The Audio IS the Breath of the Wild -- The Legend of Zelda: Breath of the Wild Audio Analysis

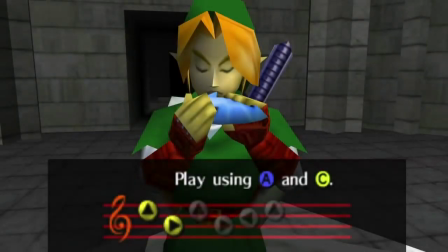742s
The Zelda series has been including musical easter eggs like this for a long time, and upon hearing Breath of the Wild's new music direction, I was initially afraid that it wouldn't appear.
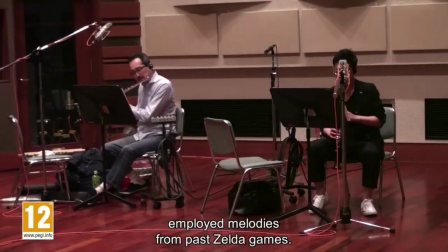751s
However, over a quarter of Breath of the Wild's soundtrack is made up of motifs from past games, oftentimes slowed down and spread out, like the house theme or the Temple of Time.
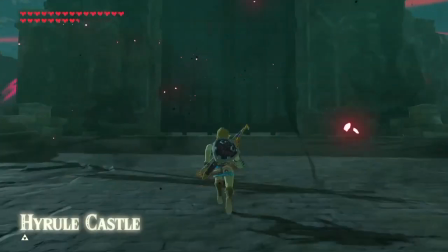760s
By far the most impressive instance of this, in my opinion, is Hyrule Castle.
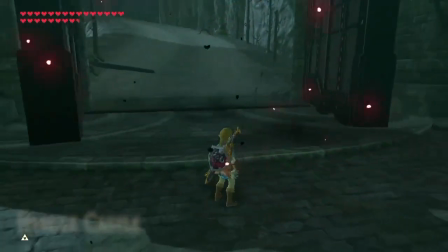764s
The track that plays in Hyrule Castle is one of the few that you hear the beginning of, and the drop lines up with when you fling open these doors and step through.
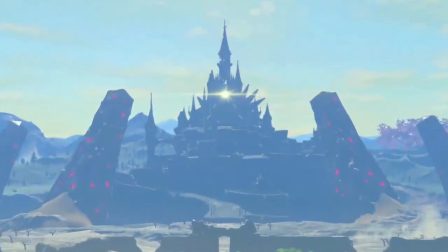774s
The track features Ganon's theme, Zelda's lullaby, the main theme, and the castle theme.
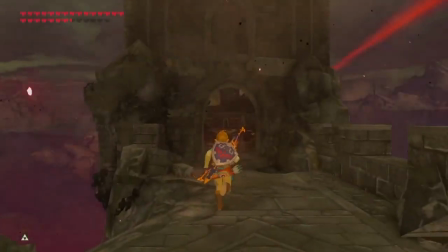779s
I'd say these choices were pretty appropriate given the circumstance. The track has two versions that it fades between based on whether you're inside or outside, My favorite use of motifs in this game is the Horse God song,
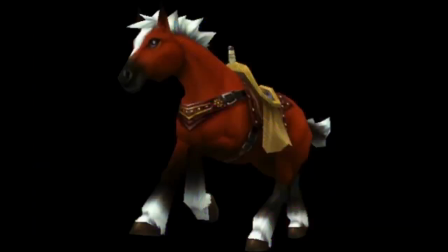794s
which is a seamless combination of Epona's song, which, again, can be heard at stables being played by Cass, and the Great Fairy Fountain motif.
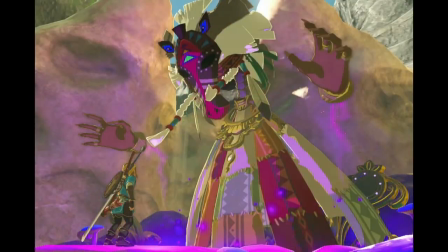802s
This combination just makes so much sense in this circumstance, and it's cool to see how well they actually fit together.
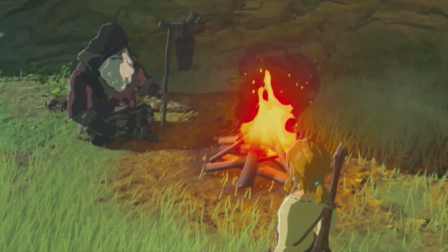808s
When you look back at the beginning of the game, it's crazy how much of the plot is revealed in the music alone.
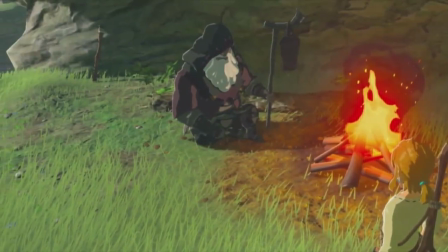813s
Listen to the theme that plays when the old man appears.
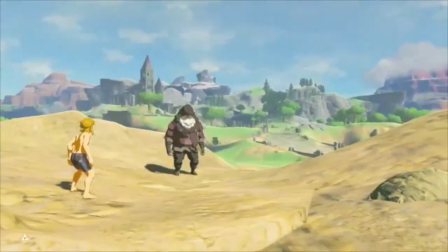It contains the same melodic motif from the king's theme in Wind Waker and part of the castle theme from A Link to the Past.
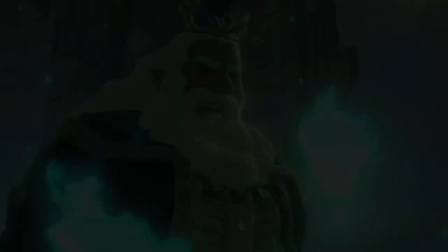829s
This hints to the player early on about the old man's true identity.
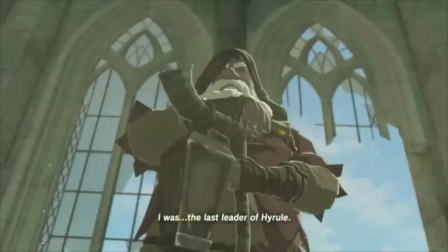833s
The cutscene where he reveals himself and tells Link about the events from 100 years ago is accompanied by a track that essentially does the same thing.
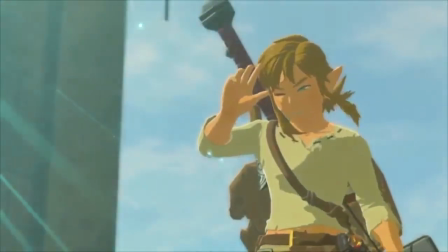840s
It starts by playing the old man's theme in full, which is the rest of the castle theme.
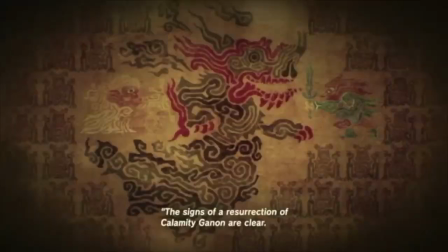848s
It then plays Ganon's theme when it introduces Ganon, the sound of a guardian when they show the guardians,
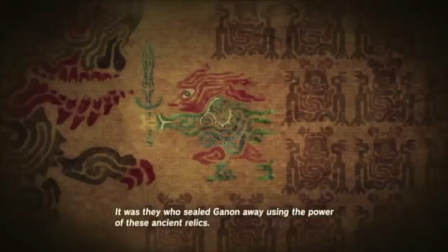853s
Zelda's lullaby when they show Zelda, the main theme when they show Link, etc.
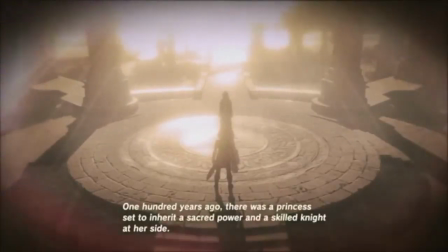858s
By attaching so many motifs to so many things early on, the player feels an odd sense of deja vu when encountering that same motif again later in the game.
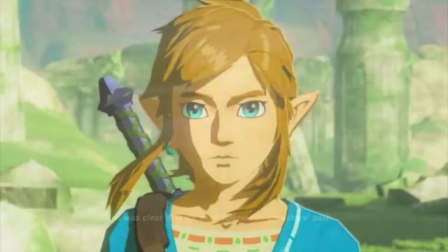866s
This too is exactly how Link feels after losing his memory.
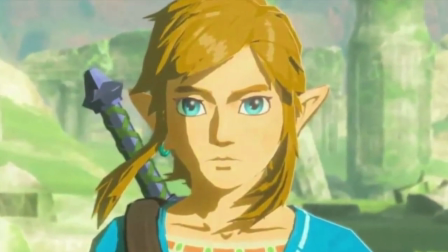869s
I'm sure Link is feeling a strong sense of deja vu himself throughout the game, so it's cool to see the music tell the story like this.
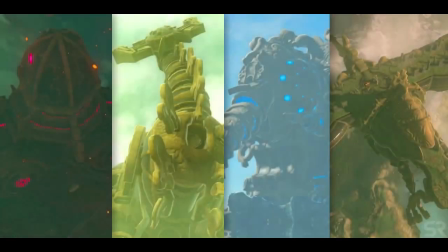876s
Another instance where the music is used to develop the story is in the Divine Beasts. The way the beasts work is consistent across all four. Solve various puzzles to activate all the terminals, then fight the boss that killed the champion piloting the beast 100 years ago. Each beast has a horizontally mixed adaptive score that builds upon itself as more terminals are activated.
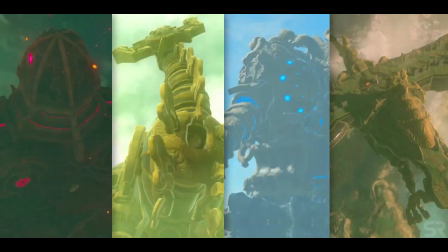894s
Hidden in each of these scores are battling Morse code signals that spell SOS and SAD. By listening to these tracks closely and comparing them to each other, it's possible to tell how each of the champions did against the Blights relative to each other. This use of adaptivity urges the player forwards, keeps them emotionally invested, and prevents ear fatigue.
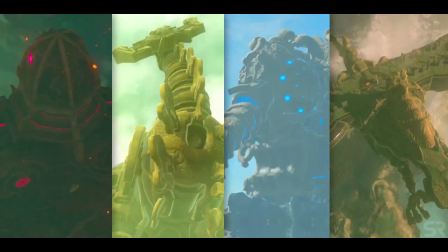915s
I love that the game chose not to throw tracks like these in a part of the game that require listening closely to your surroundings. They instead put them in places where there isn't much else to listen to.
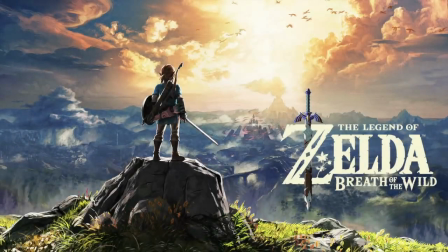924s
At the end of the day, it's simply not fair to compare the music and sound design of Breath of the Wild to other Zelda games because they had different goals in mind. Breath of the Wild marked the first time a Zelda game went for a complimentary score and it worked very well. All I can really ask for is more variety at times.
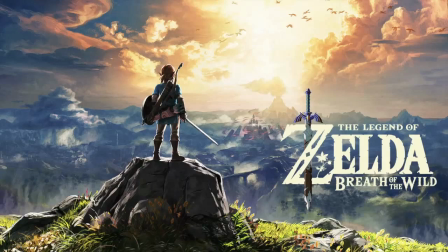940s
There were some instances that seemed like they could have had their own unique music that didn't, such as while sailing, scaling large cliff faces, paragliding, or during thunderstorms. Breath of the Wild's audio was as revolutionary as its gameplay, and I can't wait to see what they do with Breath of the Wild 2.